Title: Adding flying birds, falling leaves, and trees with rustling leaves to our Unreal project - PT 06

Hi, I'm Edo Beretta here, and in this video we're going to continue our panther project by adding dynamic elements like falling leaves,
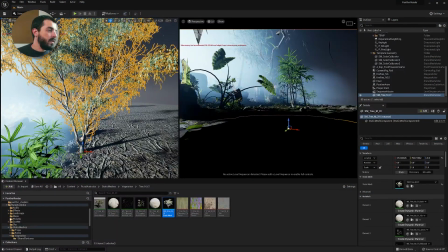[0:07]
rustling leaves, and some birds flying by.
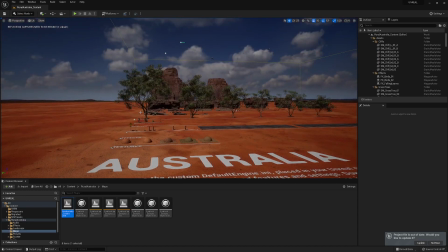[0:10]
To do so, we're going to employ elements from the Rural Australia asset pack, which you can download freely from the Epic Marketplace.
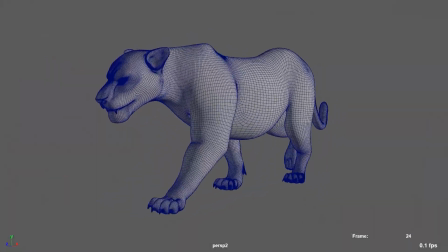[0:18]
The panther animation comes from my quadruped walk creature animation course.
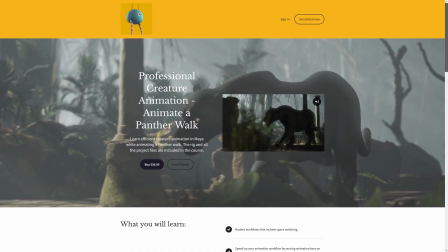[0:23]
You can find the link in the description below.
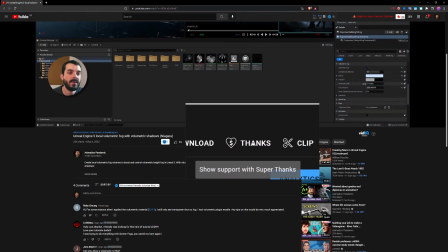[0:25]
Also, remember that now the channel supports Super Thanks, so if you want to donate to support the channel, you can now do so through YouTube itself.
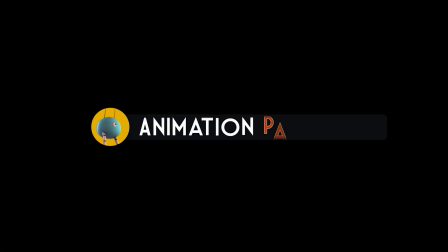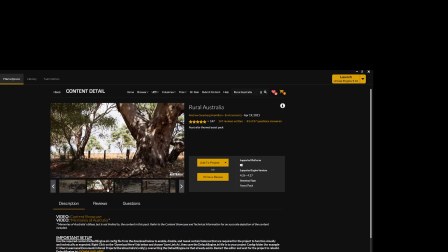[0:39]
So let's open up the Epic Games launcher. All we need to do to add the Rural Australia pack to our project is to click on Add to Project,
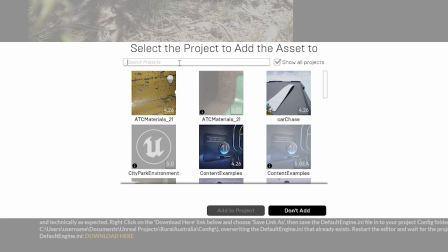[0:47]
click on Show All Project, paste in the name of our project.
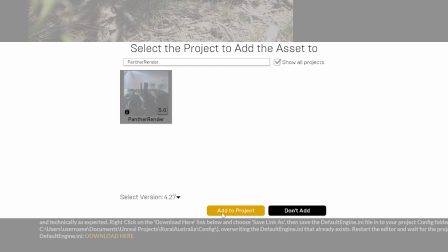[0:51]
In here we can pick a version 4.2.7, don't worry too much about this, and we just click on Add to Project and the assets will be added to our panther project.
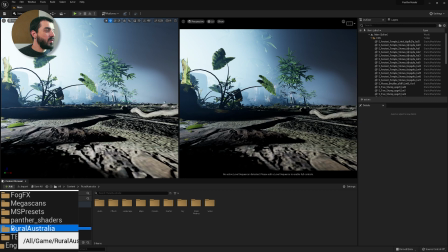[0:59]
And inside the project itself, not surprisingly, you will find the Rural Australia, which will contain of course all the stuff from the Rural Australia pack.
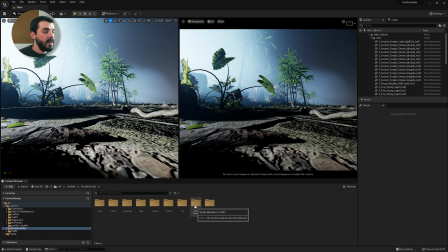[1:08]
We don't really need all of it, but this was the fastest way I know to migrate it. If this does not work for you, you will have to download Unreal 4.2.7.
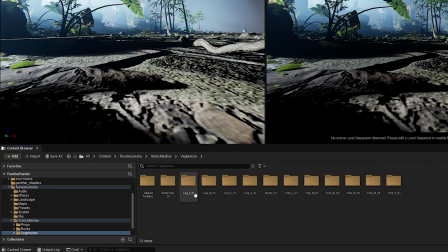[1:16]
If we go into static meshes, into vegetation, we should find tree 1.
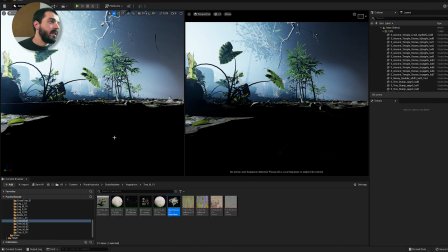[1:21]
We just grab SM tree 1, the static mesh, we drag it into our project. That should give us a tree with rustling leaves.
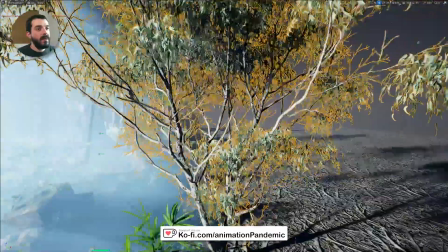[1:28]
You can tell I'm working on a laptop because of the frame rate, I guess. Now let's check that also the effects are working.
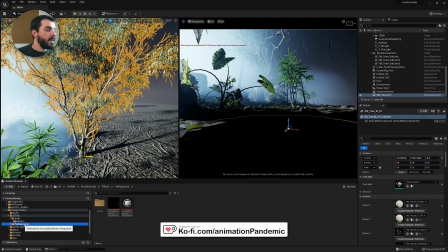[1:33]
So I'm going into effects and I'm going to falling leaves. And in here we have the Niagara falling leaves system, which we are going to drop into the scene to see if anything crashes.
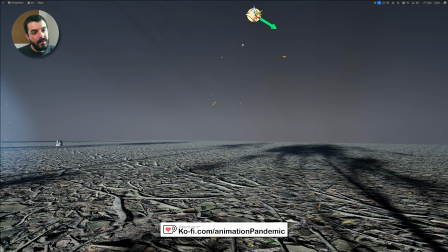[1:43]
And you see that now the emitter is making leaves fall. And some of them actually get stuck on the floor, which is nice. Hopefully we won't be seeing them too close to the camera, but it's possibly a cool feature to have.
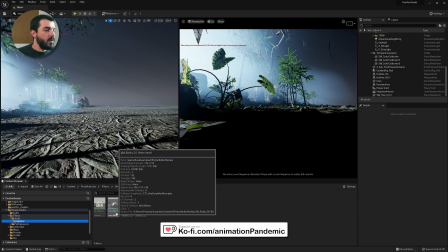[1:54]
Finally, we're going to check if the birds are also working. I'm going to grab the static mesh of a bird in here. That flies, but it flies on its own. That's not really what we need, so I'm going to delete it. And into the main folder of the birds, you will find there are two Niagara nodes called FX Birds 1 and Birds 2.
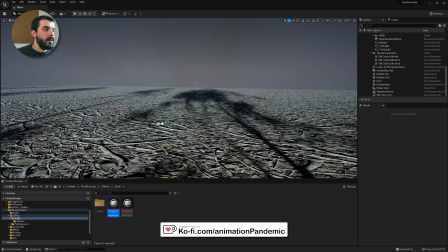[2:12]
I think we're going to use those. So I'm going to drag one of them into the scene, and you see that gives us birds.
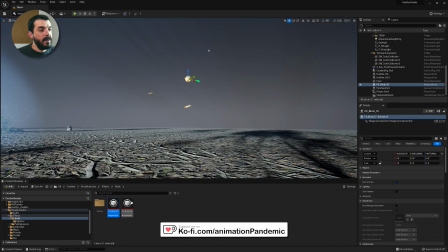[2:18]
They look a bit wooden, but hopefully we won't be seeing them up close again.
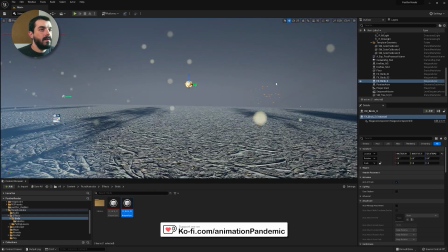[2:22]
I will also grab the second bird's container, and the second container you see has a bunch of birds flocking in the distance.
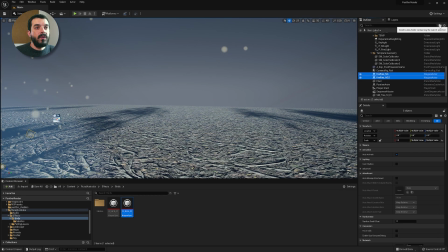[2:29]
So maybe we're going to use it, let's see. I will remove all the birds, store my fireflies into a folder that I'm going to call fireflies.
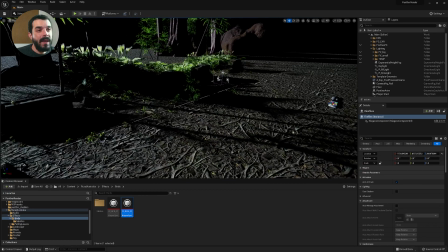[2:37]
My Unreal crashed in the meantime, so that's why all the lights came back on, but I switched most of the stuff off again so that we could work peacefully.
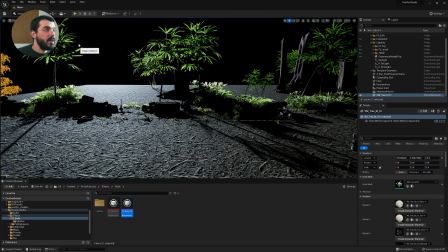[2:45]
So I'm going to grab my tree there, and really in order to position it, we need to have a look at the camera. Everything we do is based on camera, really, in this kind of shots.
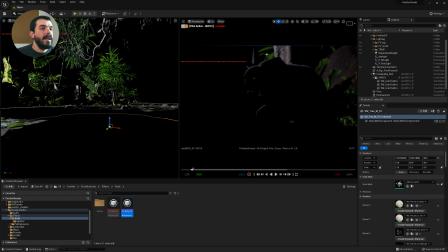[2:54]
So it seems to me that maybe in the background there, we could have the dynamic canopy rather than these big plants that I placed in the background using foliage.
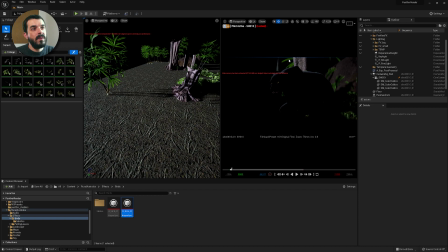[3:03]
So I'm going to grab this big foliage in the background and just remove it in favor of something a bit more dynamic, our tree. These trees actually comes with foliage as well, so they could be painted with foliage,
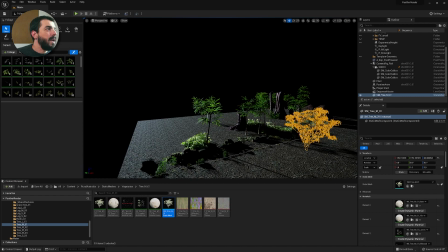[3:14]
but I do not plan of placing many of them, so I might as well position them manually.
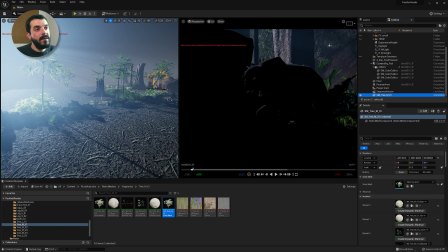[3:20]
It's kind of nice to see the canopy moving there in the background because it makes the jungle feel a little bit more alive. Also, it would be cool if there were a little bit of complexity between the panther and that mega tree trunk there.
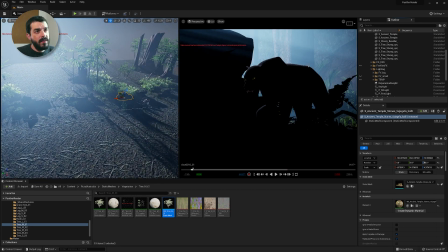[3:34]
I'm not really sure if with the fog we're going to see that. You see, we're not even going to see much of it with the fog, but let's try it.
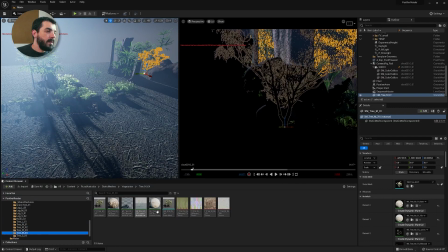[3:42]
I mean, if it doesn't cost anything, we should be trying it. I'm going to grab another tree and maybe put it a lot closer to the panther.
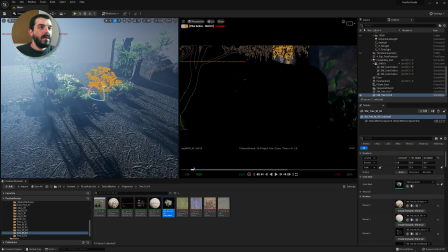[3:50]
There you go. So that now you see the jungle feels a lot more alive. Now, this isn't really the kind of tree that would grow in the jungle, but we're going to see it for such a short time that I don't think anybody will be the wiser after they've seen the shot.
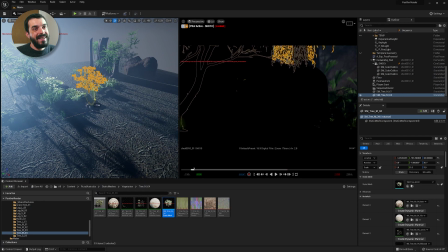[4:04]
Also, maybe we can grab the tree and just rotate it down a little bit to have a little bit more leaves in there.